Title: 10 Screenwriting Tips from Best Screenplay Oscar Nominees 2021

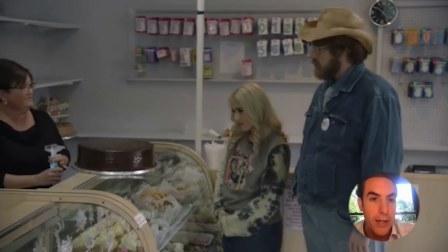(0:00)
Borat is this way to enable people to drop their guard and reveal what they would say behind closed doors.
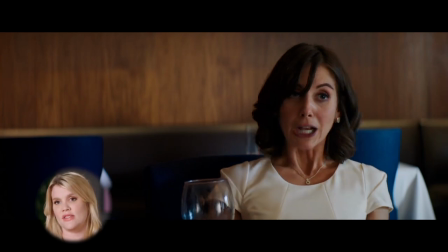(0:07)
It's much more interesting that the people that she visits, it's much more interesting if they've really got a good point.
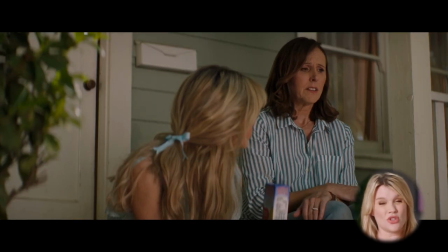(0:13)
So I had to be really, really careful about making sure that every single person really had a convincing argument.
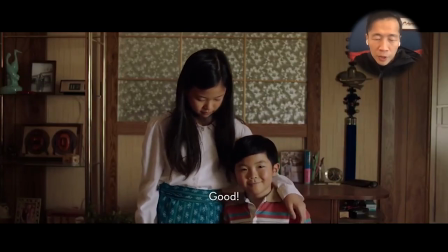(0:21)
I started off just jotting down a bunch of memories. I had about like 80 memories.
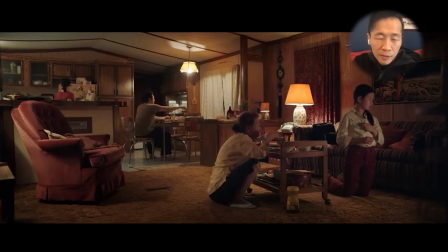(0:26)
And looking at them, I could see the semblance of a story.
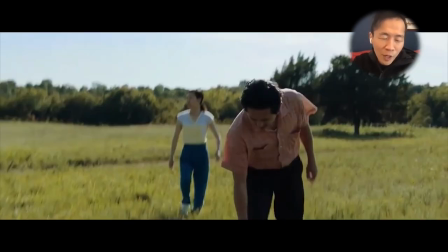(0:29)
Like this family shows up because the dad takes this family and just plops them on this piece of land in the middle of nowhere. And I just needed to figure out how to put all the memories in the proper place to make this work as a story. My prediction is that you'll never see Donald Trump as an on-screen character because he's simply implausible as a character. You can write heroes and you can write villains, but there's no such thing as an interesting character who doesn't have a conscience.
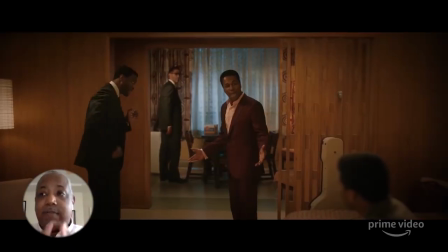(0:55)
Knowing everything that was leading up to that night and everything that would happen within 12 months after that night,
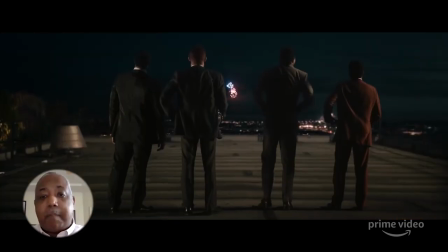(1:02)
I could pretty much ascertain if these guys were to have a debate, if these guys were to talk about what's on their mind on this given night,
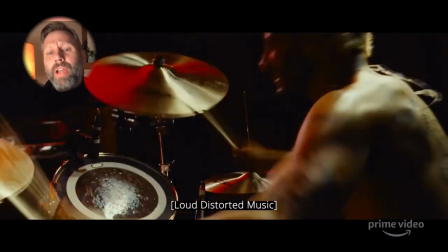(1:09)
what that conversation would entail. My brother and I wrote pages and pages and pages of sound description. You know, the first two words of the script are "he hears." On a camera level, we don't show POV until the end of the movie. The whole movie's POH. It's a point of hearing. Creating a character with very strong emotional arc, like Fern, that can anchor us, allow you to,
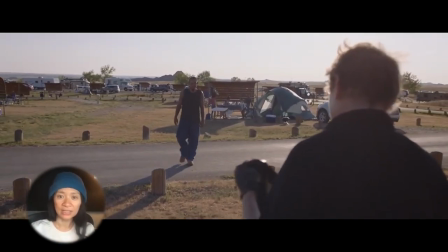(1:33)
you understand what's the emotional thing in this very unpredictable environment suddenly you find yourself in, but you know what you're looking for. That arc has to be very strong, very simple.
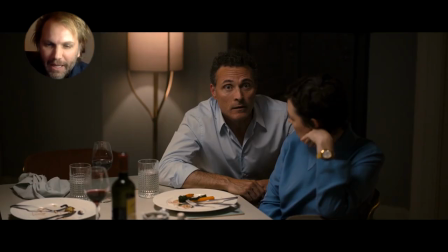(1:45)
I wanted the audience to be in an active position. Not just to sit and to watch a story already told, you know, right.
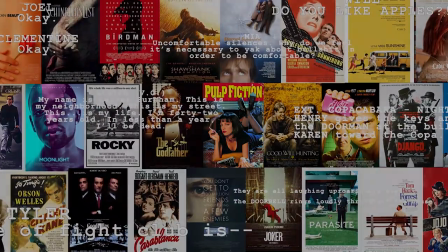(1:52)
But try to understand. You know, I wanted the father to be not only a story, but an experience, and to play with the feeling of disorientation.
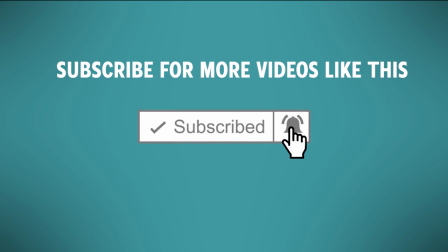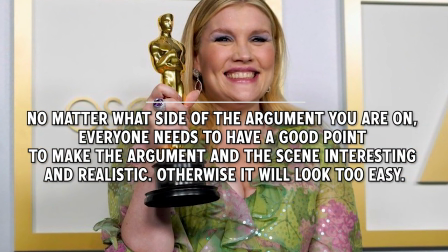(2:08)
I wanted it to be really fun and interesting and compelling, and that the thriller element really felt real. And so it was never going to work if Cassie, you know, our lead, was going around kind of telling people off for doing the wrong thing.
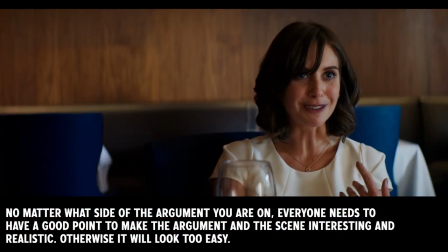(2:26)
It's much more interesting that the people that she visits, people who maybe had a hand
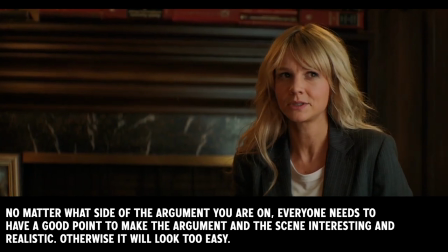(2:32)
in the thing that happened in the past, it's much more interesting if they've really got a good point.
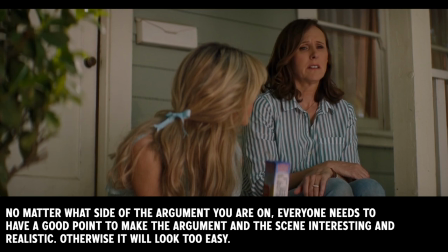(2:37)
So I had to be really, really honest and really careful about
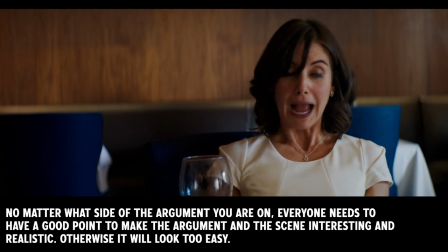(2:44)
making sure that every single person really had a convincing argument, because otherwise it just seems too easy.
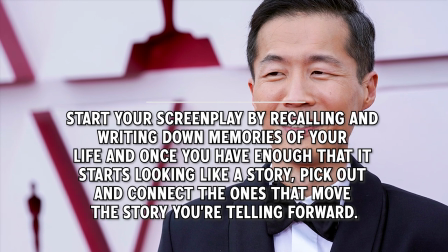(2:51)
I kind of took a break from filmmaking for a few years after my daughter was born,
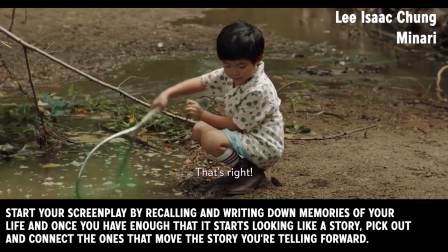(2:56)
and I was just trying to wrap my head around like the types of films that I might want to make moving forward. And it was around the time that my daughter reached the
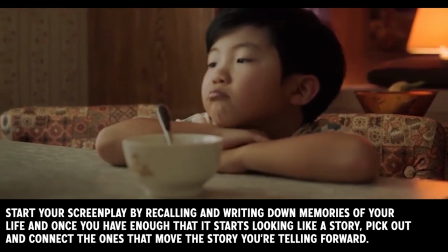(3:08)
age of the character of David, who you see in the film, that I was kind of seeing things through her point of view more.
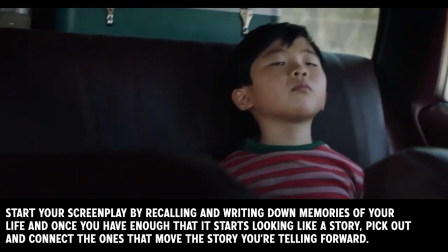(3:17)
And remembering what it's like to be her age when we were moving to Arkansas. Mm-hmm.
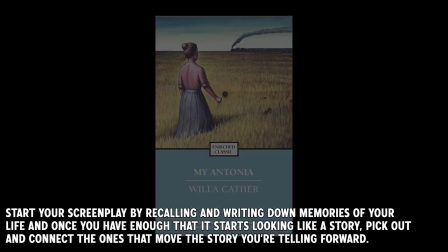(3:22)
And I also read this book by Willa Cather called My Antonia, in which she writes a story about growing up on a farm in Nebraska. And she had mentioned this quote about just how much her work took off once she started to really remember rather than just
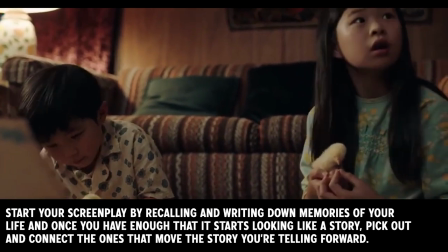(3:40)
admire other writers. And I kind of felt like maybe I was doing that in my own work,
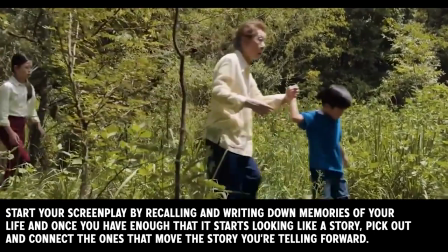(3:46)
and I felt inspired to sit back and try to remember what it was like
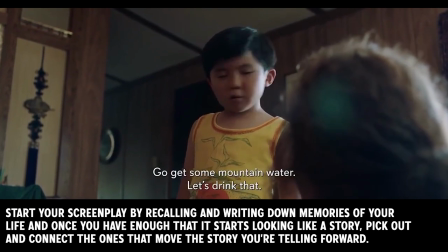(3:50)
to be a child and to create something that I could even leave behind for my daughter.
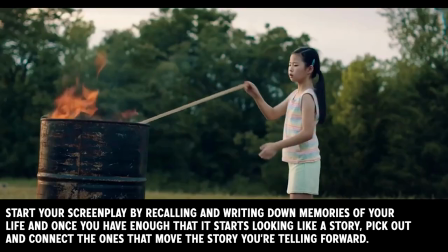(3:55)
And that's basically the genesis of this project. I started off just jotting down a bunch of memories.
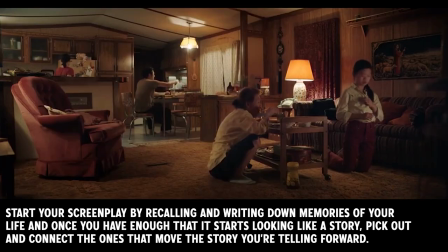(4:01)
I had about like 80 memories. And looking at them, I could see the semblance of a story.